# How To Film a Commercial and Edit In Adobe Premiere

Let me just show you what it looks like if we go too quick.
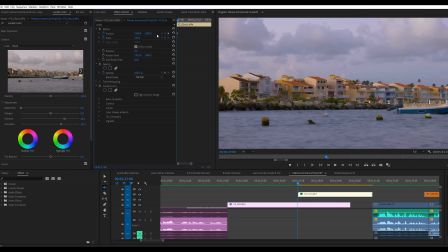[41:06]
So I'm going to zoom into 130, and then I'm going to go all the way over here on this side, and then we'll go to the other keyframe here, and I'm going to go all the way over to this side. Now let's watch this. I think that is too fast. I think that looks cheesy. It ruins the mood of the shot. So be mindful of that. Don't go too crazy. Now I want to quickly talk about color grading. For this video, I want it to be very vibrant and contrasty, lots of saturation and color. And my interviews, I wanted them to match the B-roll, so I wanted them to be vibrant as well.
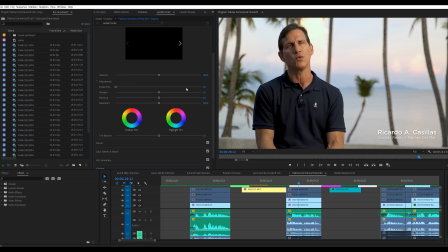[41:45]
This interview that we did with Ricardo was really tricky because the sun was changing so rapidly, and I did a lot of different color grades to these shots. I just want to quickly show you what I was doing. If you see here, if I can toggle this on and off, this is a Lumetri color effect here.
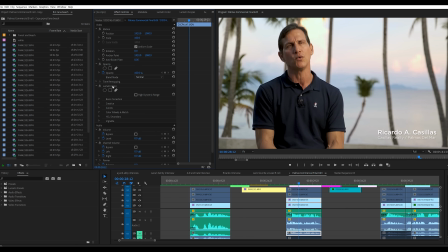[42:03]
I'm just going to delete this and I'll try to rebuild it for you guys. I'm going to go into Lumetri color here.
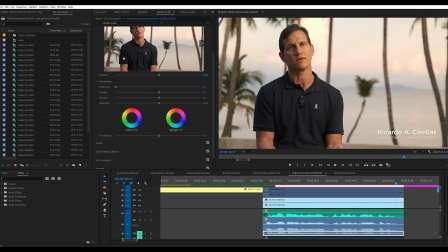[42:09]
Again, I would have this on my second monitor normally. That's why it's just all jumbled up right here.
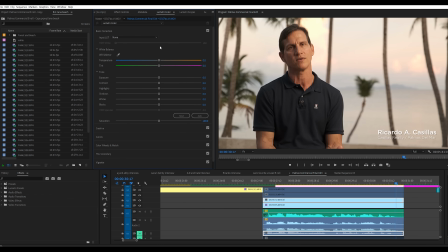[42:15]
But the first thing that I would do is I would try to go with these basic corrections. And I would try to, make this look a little bit better. To be honest, I feel like this looks really awesome right out of camera. This shot was with the X-T3. I think it looks really good.
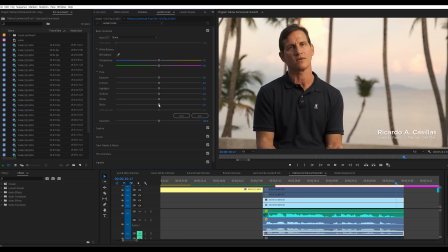[42:33]
You could leave it like this and it would be fine. But I just want to make sure that my blacks are black. I might push the shadows just a little bit. Darken that up. Darken that shirt up just a little bit.
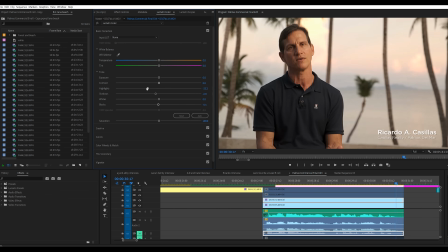[42:48]
The background here, I can play with my highlights and just see what's possible. You can see if I go too far with it, it really starts changing his face.
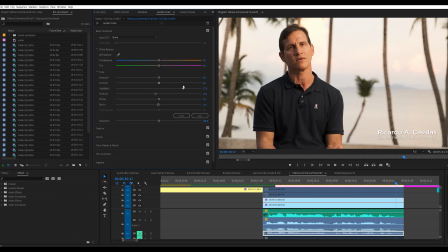[43:01]
I don't want to do that, but at the same time, if I push these highlights, then we lose all that beautiful color in the background. So I just want to play with it a little bit. Something like that probably looks good.
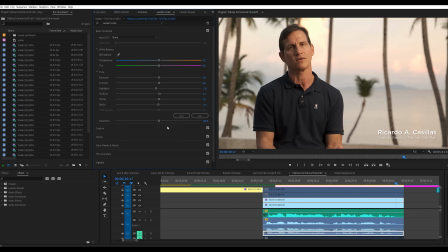[43:16]
Now, instead of touching this saturation slider, I like going into the creative panel here. And I'm going to hit both vibrance and saturation. If I just hit the vibrance, it doesn't seem to be boosting the blues as much as I would want. So I'm adding a little bit of vibrance,
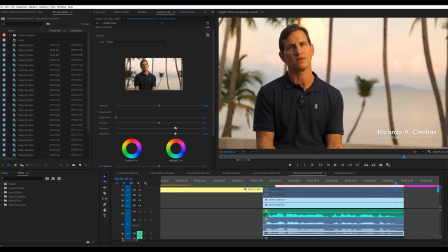[43:34]
and then I'm also adding saturation on top of that to bring in some of those blues in the background. I think that looks a little bit better. And keep in mind, I am only looking at the background right now.
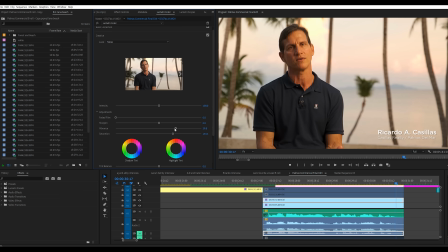[43:50]
I realize Ricardo looks like he's dying of some horrible disease. He's neon orange. And now what I'm going to do is I'm going to remove the color from Ricardo's skin. So I am going to go into HSL secondary here,
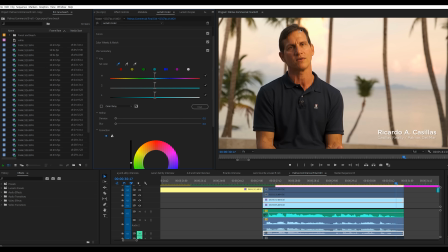[44:08]
and we can click on the eyedropper and I can start clicking on the tones on his face.
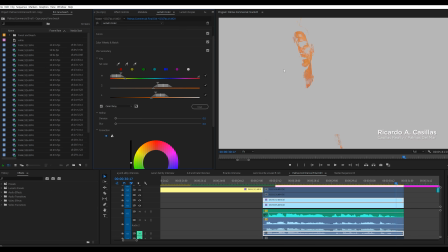[44:15]
And if we click down here, this little checkbox for color gray, you can see it starts showing Ricardo's skin. And so I'm just going to keep clicking on Ricardo's face. I'm clicking the plus dropper, and I'm going to keep adding and adding and adding.
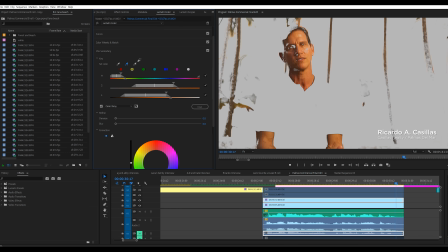[44:33]
And you'll notice the more I add, you see it's like picking up the trees and stuff, but the truth is, like, I don't really care if the trees also lose saturation because they're brown trees. That's not really important to me. I just wanted to make sure that that sky looked really good. I'm going to click on this checkbox again to bring it back to normal,
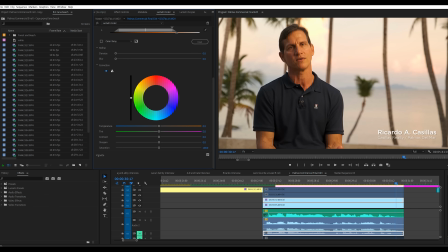[44:51]
and now I can slide down and I can really start playing with just what I have highlighted, which is Ricardo's skin here. So first thing I'm gonna do, I'm just gonna drop saturation. And you can see that already looks so much better.
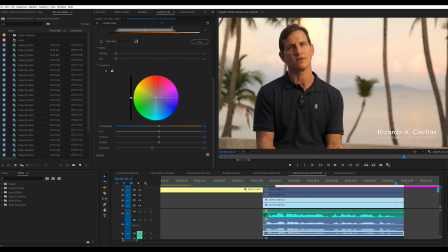[45:06]
If I want to, I could add blues to his skin tone just a little bit. I'm just moving this around here.